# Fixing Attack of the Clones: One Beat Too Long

But here's the thing if you want to do an overly long action sequence It needs to have peaks and valleys and the easiest way to create an interesting valley is to do a joke That's the classic tension release.
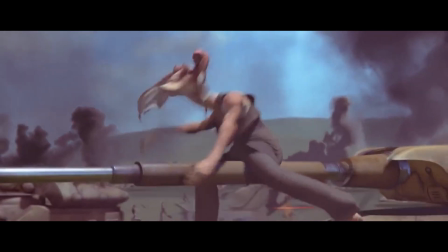508s
So without reworking the action sequences completely Which is kind of outside the scope of what I want to do These moments kind of have to happen because they serve a crucial pacing function even if they are The worst the other type of tension break are these arguments between Obi-Wan and Anakin Which really just go on one beat too long. You drop the last beat from all of these it turns from a genuine argument into banter Just like with action when you're editing dialogue you want to manipulate the timing of everything to try and create the illusion of a natural flow You could have it play out in real time and just show the person who's speaking But that's not particularly interesting the real trick is J cuts and L
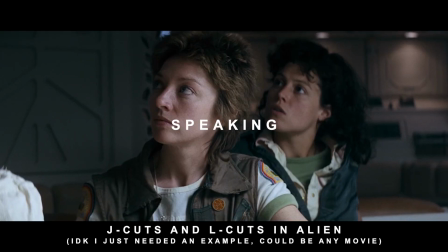553s
cuts where you cut the video at different times To the sound because if you're in a conversation in real life,
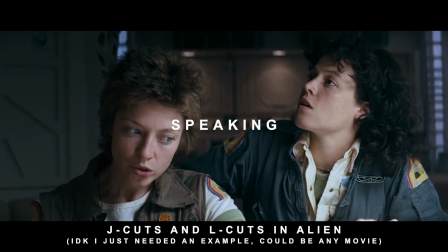559s
you know You hear someone speaking and then you look at them.
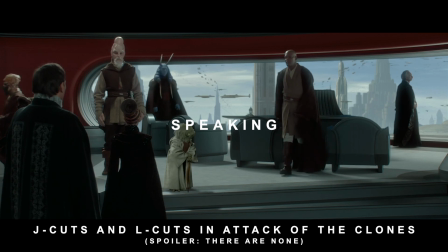562s
It shouldn't be perfectly synced now Now, George Lucas' Star Wars does use more hard cuts than your average movie,
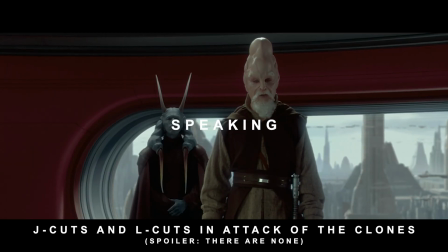570s
I think it's part of the serial vibe in George Lucas' mind, I don't think Star Wars ever progressed past being a Flash Gordon ripoff,
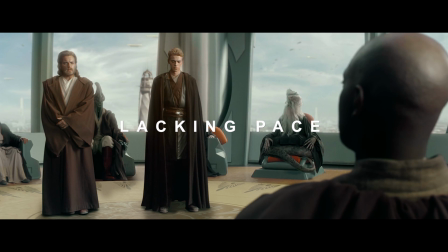578s
but I've gone through, and in certain scenes that were lacking pace or tension, I've added these J-cuts and L-cuts.
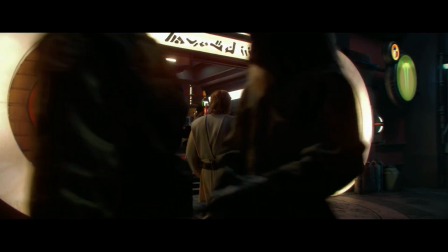585s
And here, that lets us come out of that action sequence, go into this snappy little piece of dialogue and then transition into the club.
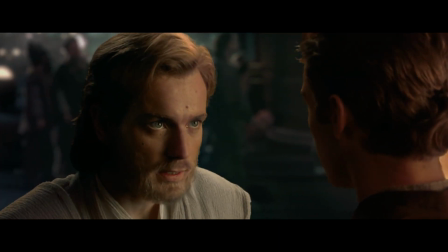592s
And I've reworked this so that Obi-Wan is berating Anakin less,
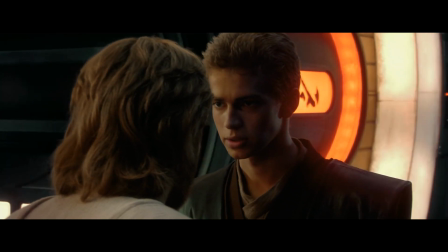597s
but I haven't had to remove it completely because now it flows so much better that it doesn't feel like Obi-Wan yelling at Anakin is the focus of the movie. It didn't have to grind to a halt for that to happen. The one other reason I'm removing dialogue that I haven't touched on is when it's too on the nose George Lucas has a bit of a bad
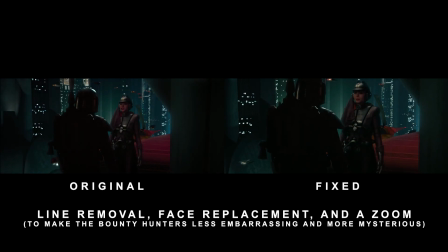618s
habit of making his characters say everything that they're thinking I hit the ship but they used a decoy so here I want to remove this little embarrassing interrogation of Anakin tell us now it just makes him seem annoying and detestable and it doesn't really make sense so instead of the on the nose
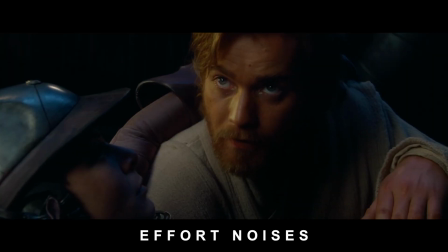634s
dialogue I've just retimed everything and added like a low rumble and some effort noises it was a bounty hunter Now, what's going on there? Is he using the force to choke her or influence her? Is it the sound of his threatening aura? I don't know, but hopefully what happens is that it sells you on that moment visually and tonally. The characters don't need to say exactly what they're thinking. So hopefully that gives you an idea of all the types of beats that I'm reworking or removing and kind of how I'm going about that. Obviously I didn't cover everything, but you know, feel free to imagine me repeating that process over and over for every beat in the movie. So the next video will be on the romance subplot, hopefully I'll be able to get into a little more detail about like face replacement and morphing and rescoring and some of the techniques that I've used to rework dialogue very extensively, And hopefully I'll be done with the edit. And that is it for this one
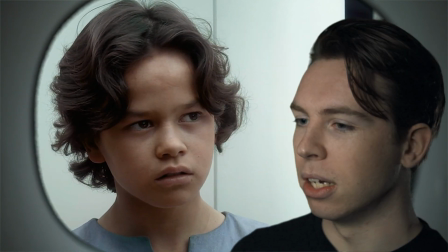704s What is it that? Bobba, pick your things. We're leaving